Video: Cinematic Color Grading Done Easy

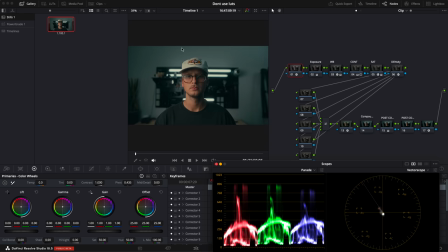8:14 And this is a preset, kind of like a LUT, except it gives you all of the different things, the different tools that made that LUT or preset. And then you can go in and change any of them, turn them down, turn them off, manipulate them however you want. But unfortunately, not all programs have these power grades, except they kind of do.
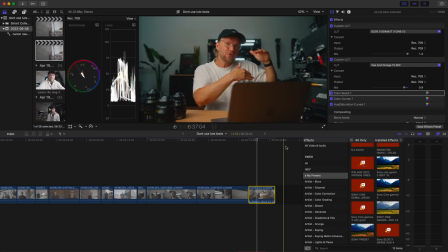8:36 You can make presets in Premiere or in Final Cut, which act very similar to a power grade.
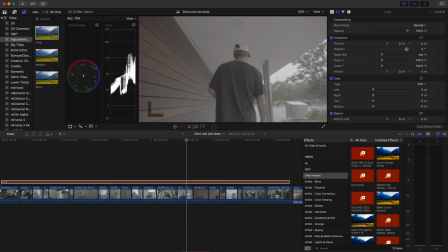8:44 Basically, for most of my videos that I make, I have a preset that I use that has my LUTs and different tools, and I just drag and drop that, and I'm done with color grading, with a little bit of color correction in some spots. And that's what I would do if I were you, essentially expanding on the idea of what a LUT is. LUTs can, and I think should, play a role in your preset, but you don't need to use them either. You could do this all without any LUTs of any kind. I just think LUTs make it a lot faster and easier for you. And some people who aren't as good at color grading, it just gives you a big leg up without having to know all of these kind of fancy things about color grading. So let's build a quick preset here in Final Cut Pro, which works pretty much the same as Premiere. And DaVinci, it's even better, but basically the same idea here. So first, I'm gonna add a LUT, and it's my Rec.
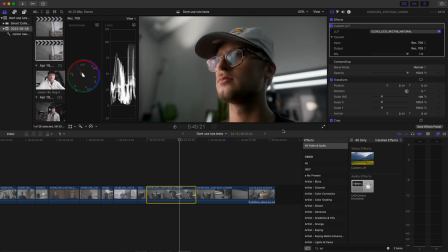9:40 709 LUT. So we're gonna use the C-Log2 Natural because I filmed in C-Log2.
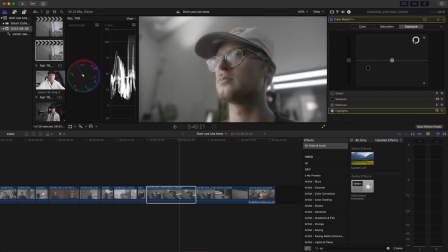9:44 And again, you could do this part just kind of using a tool to add contrast and saturation.
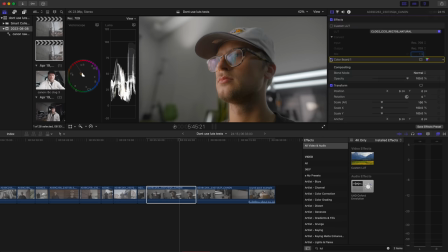9:52 It just takes a lot more work and you have to be a lot better at color grading to get it to a nice even point. And I just find that the LUT works more consistently and just faster. Then we add our look LUT.
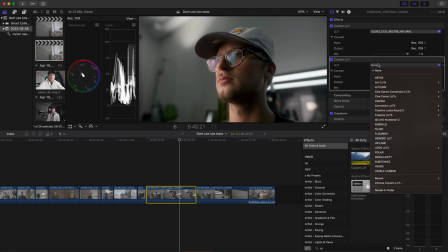10:04 I like the teal and orange. That's my favorite one. Just because of the contrast between orange and blue or teal and orange, it works really well. And then let's dial it down a little bit and the image is still looking great.
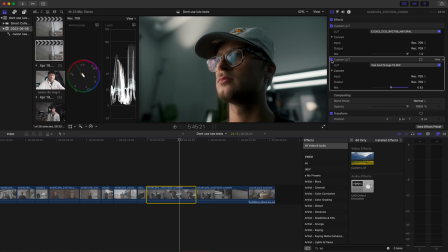10:20 Again, you could do the look part using different tools, but I just think it's a lot easier to get the look with a really nice LUT. And by the way, there are free Rec 709 LUTs out there and there are free look LUTs out there also. I just think the free ones aren't usually that great. And so that's why I made one that I really, really like and I'm putting it out there for you guys also.
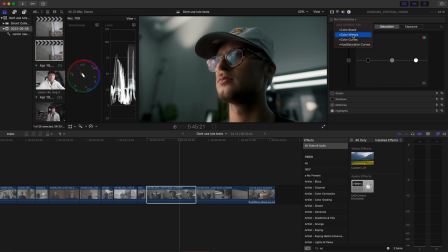10:44 And then I'll add a color correction tool, which is the color corrector for your look. And I like to use the color wheels for this. For example, if you like the overall look, but you want it to be a little bit less contrasty, you can do that here. Or maybe you want it to be a little bit cooler tones, you can do that in here.
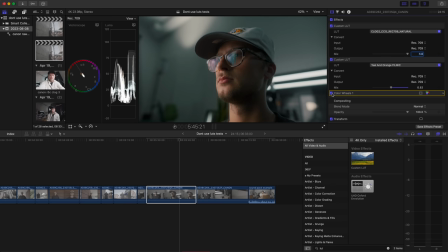11:03 So you're just kind of manipulating the look a little bit to suit your project or style even more. Then I'm gonna add a few things that I don't think LUTs do super well. One is a curve to raise the shadows and drop the highlights to just make it a little bit more cinematic in my opinion.
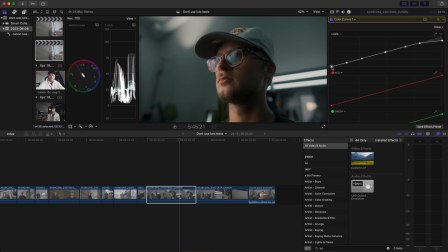11:20 We're gonna use a curves tool for that. Basically every program has one of these. It's really easy and we're just gonna raise the shadows a little bit and drop the highlights. And then we're gonna add one more thing to correct for the deep shadows. They shouldn't really have any color in them.
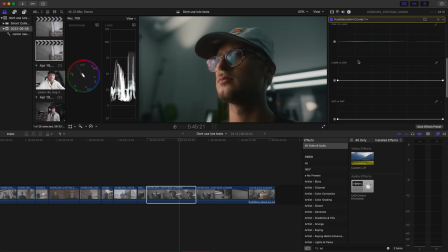11:35 If we look around, we don't see color in the dark shadows. So we're gonna use a hue saturation curve and we're gonna go to the luma versus sat. This is basically just your luminance from the shadows to your highlights and you're changing the saturation of that point of exposure,
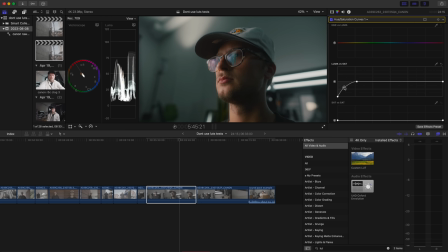11:51 luminance, if that makes sense. So we're gonna go to the shadows and desaturate there. You wanna be pretty subtle here. And you can also do this for the highlights the same way if you want that look. It's a very subtle change, but it just makes it look a little bit more realistic and in my opinion, cinematic. And this isn't the best way of doing it, but you just don't really have the right tools inside of Final Cut to do it.
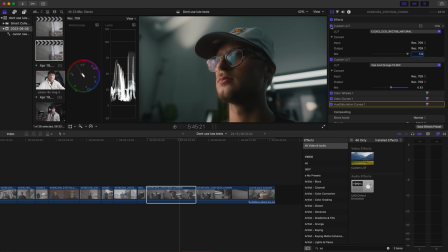12:13 So in DaVinci, you can actually go and manipulate just the shadows, like the lowest part of the shadows and get it dialed in, especially with the little control knobby thing. It's incredible.